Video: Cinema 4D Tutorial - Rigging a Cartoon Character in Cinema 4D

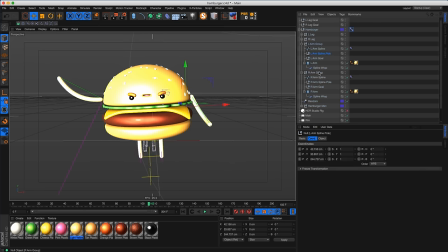Maybe I just have a little bit of movement in the left arm.
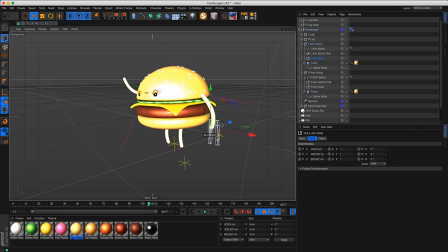Maybe this. So when he's waving, everything else isn't so stiff.
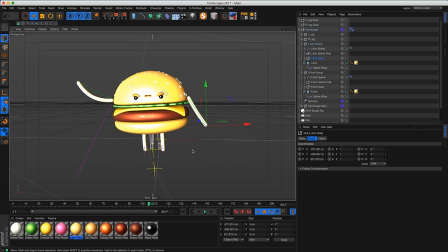Maybe his arm's out like this, because when you wave, you know, your left arm actually moves as well.
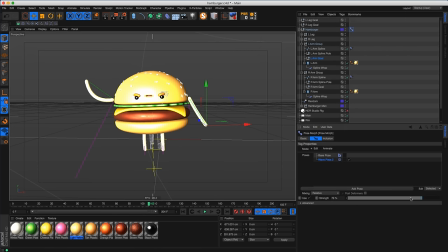All right, so see what that looks like. So now he doesn't look so stiff. And this is no tutorial about awesome character animation. This is just quick and dirty kind of stuff.
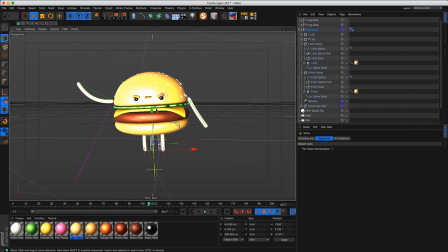So we can actually move him down if we want. Cool. And if I wanted to, so you can see how we have some space here.
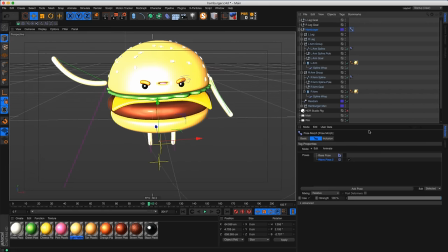So really, I should go back and, so if I want to make an edit on the actual main body itself, I'm going to make sure I go to that base pose and make a change. So then it will just kind of carry down to any other poses. So let's go back to the right arm group.
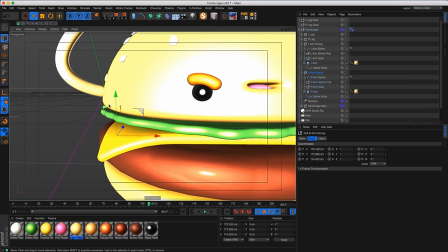Just move this in so his arm isn't just kind of flopping out there for a reason.
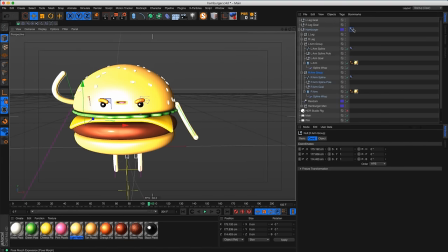Cool. Now we can go back and go to our second wave pose.
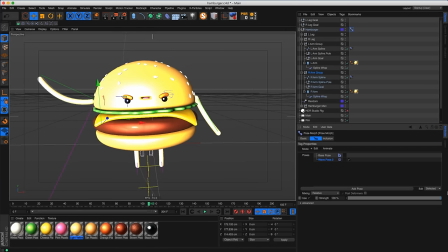There we go. He's waving, doing his thing. And another thing to notice about pose morphs is you can have positive strength and you can also have negative strength. So I'm going negative here. So we can have a little bit of like overshoot or follow through with his arm as well. By going negative route, you can see that just the slight movement I recorded in the body, which is then moving the legs and then the left arm, just adds a nice little element.
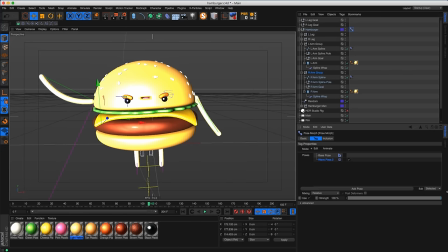Doesn't look so stiff. But again, this is no perfect tutorial on character animation. This actually looks pretty crappy. But just so you know, how to get using pose morph with characters. So now we can just animate this by going to the from edit to animate and then just setting keyframes for both of these poses.
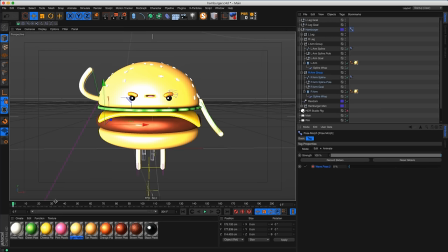So I'm just going to go to frame 0, hit a keyframe, go to 30 frames, and go to frame or jack this strength up to 100 and then bring it down.
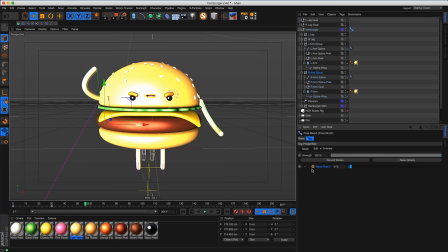Do say negative, let's do a negative value this time, so negative 9, and then we'll go, we can even go over 100 too, but you can see that if we go too far, his arm kind of snaps, be careful with that. So let's see what this looks. So we're at 86 frames, there we go, and he's waving, he's having a good time.
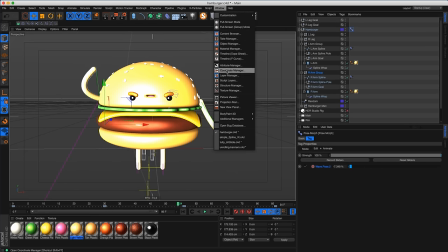We can actually probably speed all this stuff up. Let's go to our timeline.
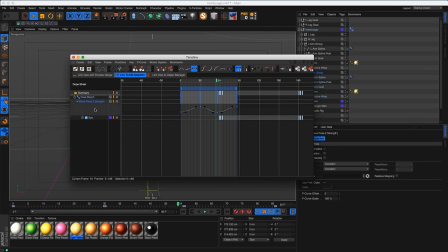Go to a pose morph. There's our strength, and let's just make this faster. He's waving more emphatically.
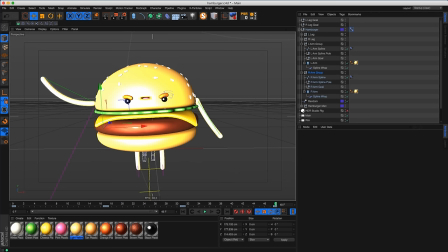So now we can trim our composition 48 frames, really get him waving. Hey guys. So that's basically it. So what did we do?
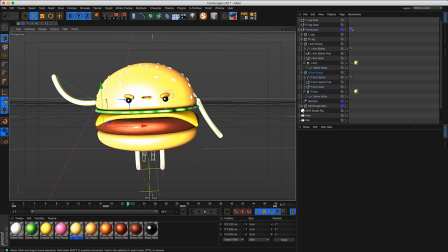We set up very simple arms and leg IK by using splines and using point IK. And we have our, we learned about poles and goals and FK versus IK and all this kind of fun stuff.
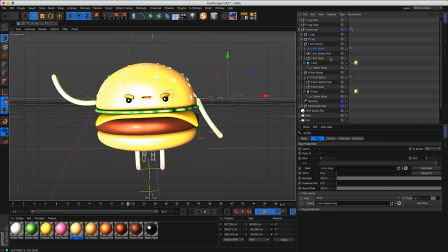And using the point IK to create a spline and using spline wrap to make some really simple cartoonish type of arms and legs on our object. And the thing to keep in mind is that you're not limited to just capsules. You can actually have geometry. So you can actually build this a model of hand or maybe even use just like a sphere as a hand, and you know, use a connect object, connect this with the capsule, and still apply that spline wrap. And you don't, you're not just limited to having a capsule. You can actually have some more complicated geometry for your character's arms and legs.